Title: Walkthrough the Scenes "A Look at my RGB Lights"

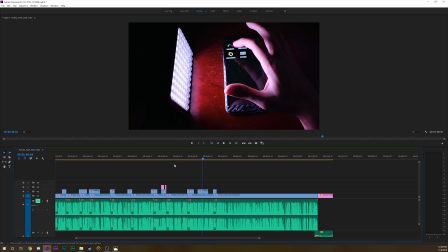I thought I had pretty good low light results. Even though like these aren't properly lit.
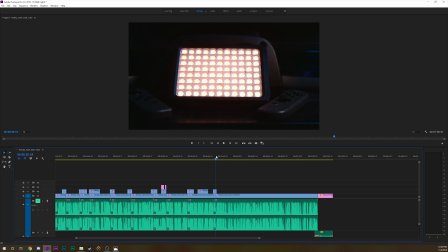And this shot reversed it.
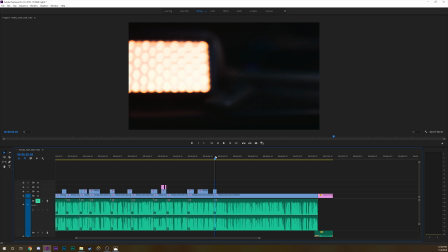I tried to bring out some more blue and orange look, but it didn't turn out that way. It just, yeah. I thought the bokeh on this light looked really interesting, so that's why I did the shot.
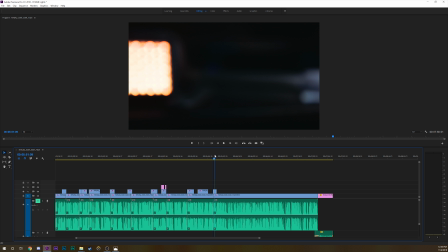I also had to do this by hand. I don't have a small enough. This was like by my bedside.
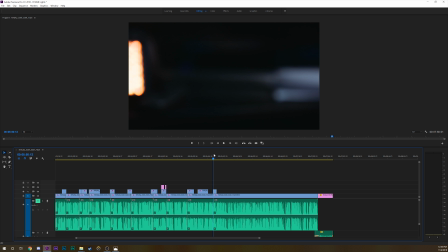Like this is right in front of me, so I had to dress this setup too. Like, I had to clean so much around this.
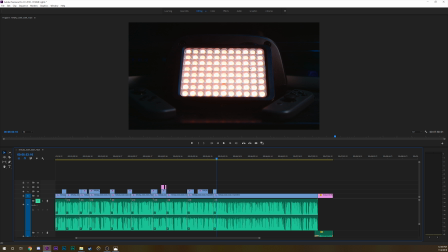But yeah, I was hoping to have more orange and blue background. Maybe I could have added a split tone. But yeah, those were all the B-roll shots. And now, finally, I'm gonna go on to my mistakes and what I could have fixed.
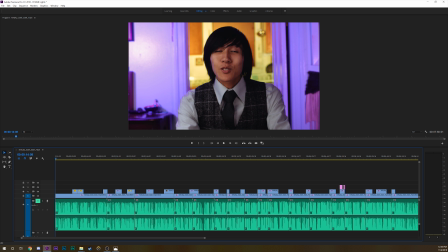So things I could have fixed with this entire thing was definitely getting it done before this room was occupied. I had to ask people if I could use the kitchen for this, and it took me a while to set it up.
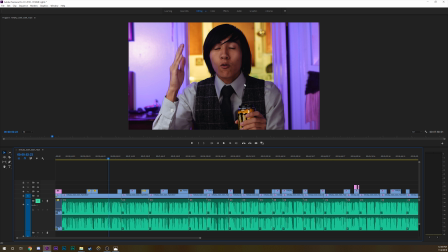And my script was memorized somewhat, and that's just one issue that I'm having with creating this episode personally. I have to memorize all the lines. I don't have a teleprompter, even though it definitely would help. I do not have a teleprompter for these, so it makes it very difficult for me to get the lines right as exactly how I wrote them.
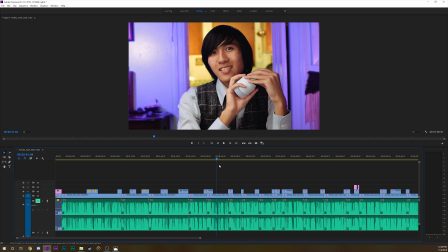I wrote this in a very complicated manner. When I'm writing, I come up with all these words and ways to say things differently every time,
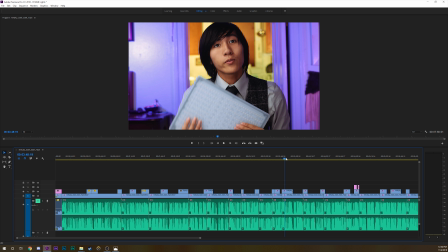and I don't think it's terribly successful for how I want to speak.
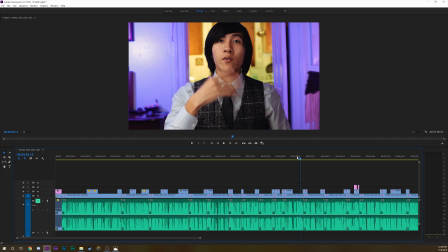Luckily, I still make it sound natural somewhat, but coming from my acting days, it's not dialogue. It's a review, so when I'm writing it, it sounds different in my head than how I say it spoken out loud. Even though I do speak them out loud, when I'm reading it, it makes sense. But yeah, I just missed opportunity there to memorize the script a little bit better.
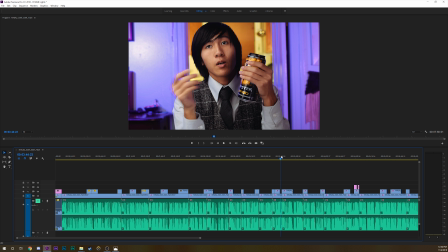Definitely should get invest in a try in a teleprompter at some point. I do think that overall my execution of this idea with the lighting was pretty decent, but I really wanted it to look different.
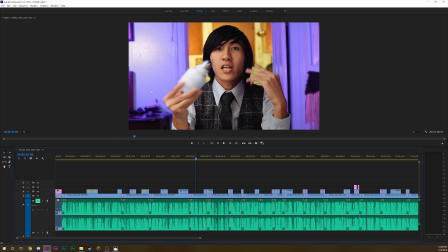Like in my head, it looked a lo the purples looked a lot darker, and I think the only way I could have done that was to paint or use cloth. So definitely something to keep in mind. Even though I think this looked generally good, I think it could have used a little bit more darkness.
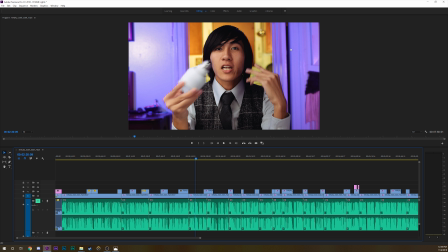Because I'm the darkest, like my hair is the darkest thing in the frame, and I wanted the background even to be lit with purple, but like a dark purple. And I don't know how to do that. But I still think it looked pretty decent. The lighting and sharpening definitely could have been reduced.
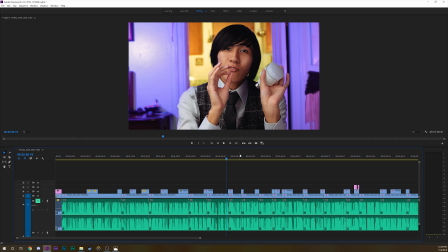I have over-sharpened this image like to hell. Like it looks so unnatural, especially my hair. And if you're watching this on a TV or a monitor that's not properly calibrated to not have sharpness in it, it probably looks like absolute garbage, especially in 4K. It's already 1080p.
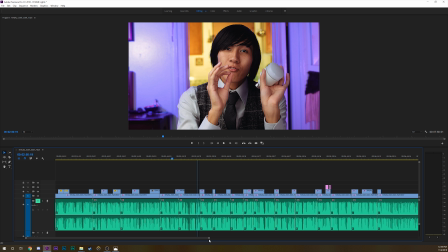The sharpening is not helping it out. I should have done a detail upscale preserve instead of just going with the sharpening.
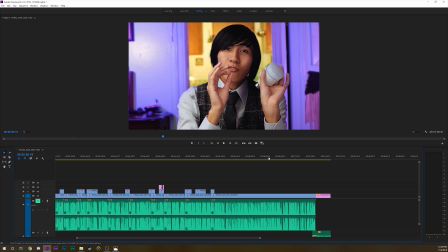Just not great. Some other things is obviously the audio. I think I had the microphone actually almost too close to me, even though it did sound pretty good. When I was monitoring it on set, the reverb in this room was just too much.
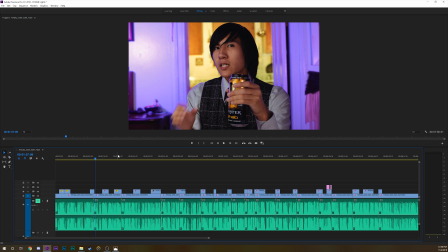So I either could have set up a bit more barriers for noise, or just like put a blanket on the table to make at least some of the refractions go away. But it was just the space that I had. I was almost thinking of doing voiceovers for this entire review, but I realized that would be difficult because of my way of speaking.
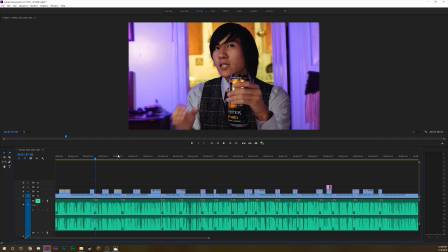But yeah, overall, I do think this turned out pretty okay. I do like it. I do like how my B-roll in this episode, and I do really, really like
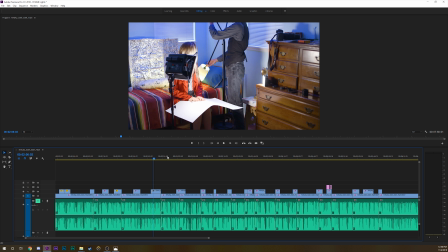the concept of getting all these RGB lights just sort of out of the way in these small, tiny reviews.
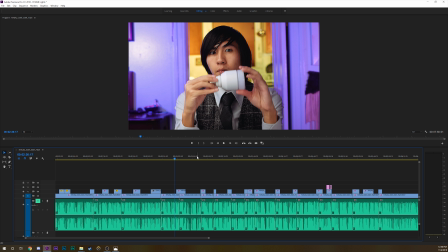Yeah, I just need to do better at not just planning. It's always planning that bites me in the ass. I need to get better at planning, memorizing my script, and making sure that the script sounds natural.